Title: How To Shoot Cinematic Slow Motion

That's what I use when I make videos. I use 24 frames per second with a shutter speed of 1/50. Now, this rule is called the 180-degree shutter rule. So if you're shooting something at a higher frame rate, let's say 60 frames per second, you're going to want your shutter speed to be at 1/120.
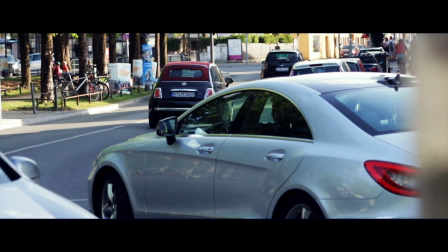[4:24]
That's because 60 times 2 is 120. However, the higher the frame rate, the more that rule kind of fades away.
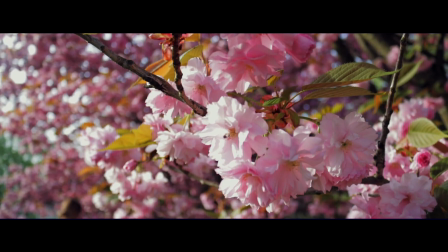[4:31]
So a lot of the time when I'm shooting at 120 frames per second to get that super slow motion,
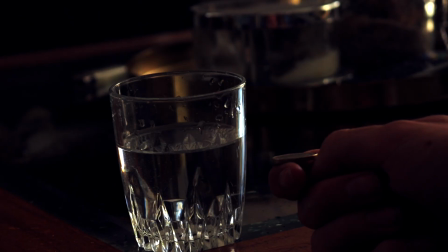[4:35]
I'm usually going to bump up my shutter speed really high, so 1/500 to even 1/1000 or more, depending on where I am. For example, if it's bright outside, then I'll be able to bring down that shutter speed, and then I don't need to use an ND filter. Now this is where it gets really interesting. This is where you get this cinematic look.
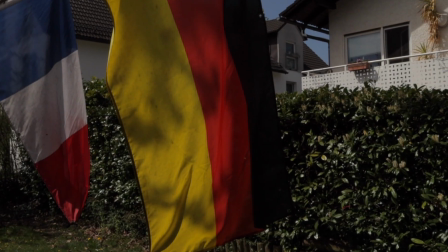[4:52]
So if I shoot at a high frame rate, like 120 frames per second, I'm going to bump up that shutter speed really high, much more than double, so that not much light comes in.
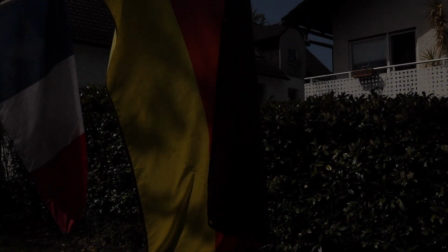[5:00]
But then I'll open up the aperture really wide so that I can isolate my subject.
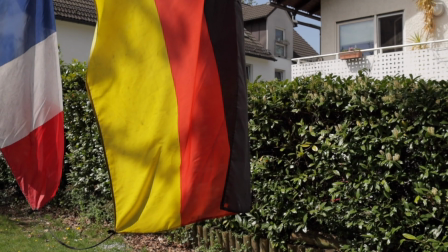[5:05]
This will also brighten up the image again, so aperture is that focal length that you have, and the wider open it is, the shallower the depth of field is.
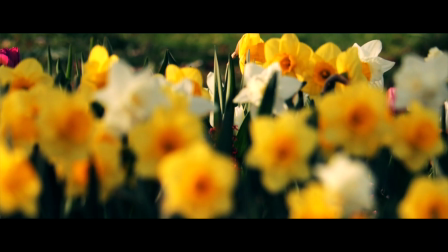[5:13]
If I have it really wide, then I can isolate that subject and the whole background will be really blurry.
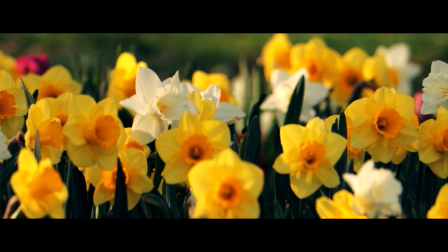[5:18]
So this will create a sense of depth and make your footage a lot more cinematic.
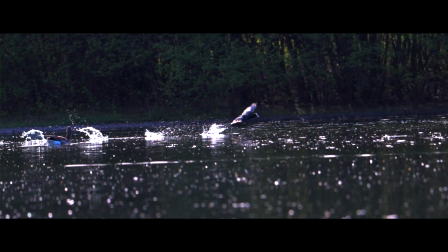[5:22]
So once you've understood that 180-degree shutter rule and are able to adjust it to your style, there's endless possibilities and you can make your footage so much more cinematic. However, if you want to maintain using that 180-degree shutter rule in high frame rates, I would recommend using ND filters. So ND filters cut out light in an image. Watch. So you see the difference? So when you're using it in a frame, you can cut out that light without adjusting your shutter speed to keep that cinematic look anyway. So this will allow you to open up that aperture wide again to allow for that short depth of field, whilst at the same time maintaining all that motion blur in your image, which makes it look, again, more realistic.
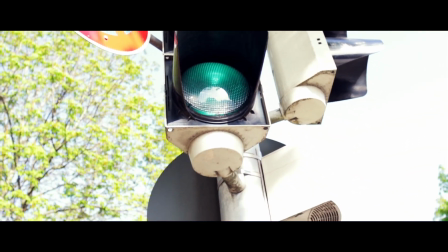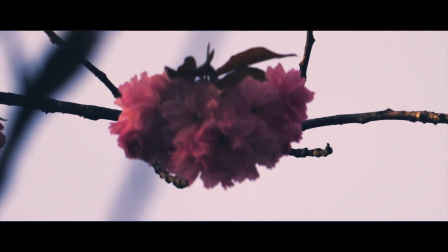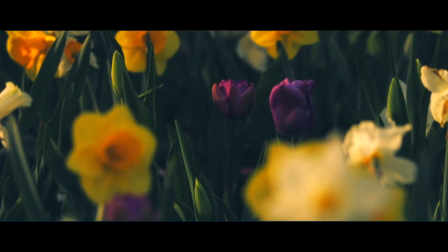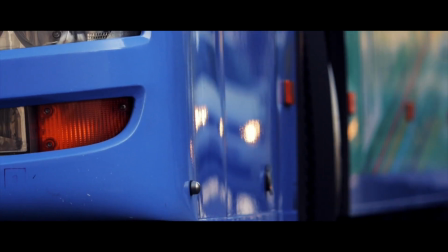Anyway guys, that's the end of the video for today. I hope you all learned something from it, because I would have absolutely killed to get information like this when I was first starting off with filmmaking. If you enjoyed it, you can always press that like button and subscribe. Don't forget, if you believe it, you can achieve it. It was great hanging out with you guys, and I'll see you tomorrow.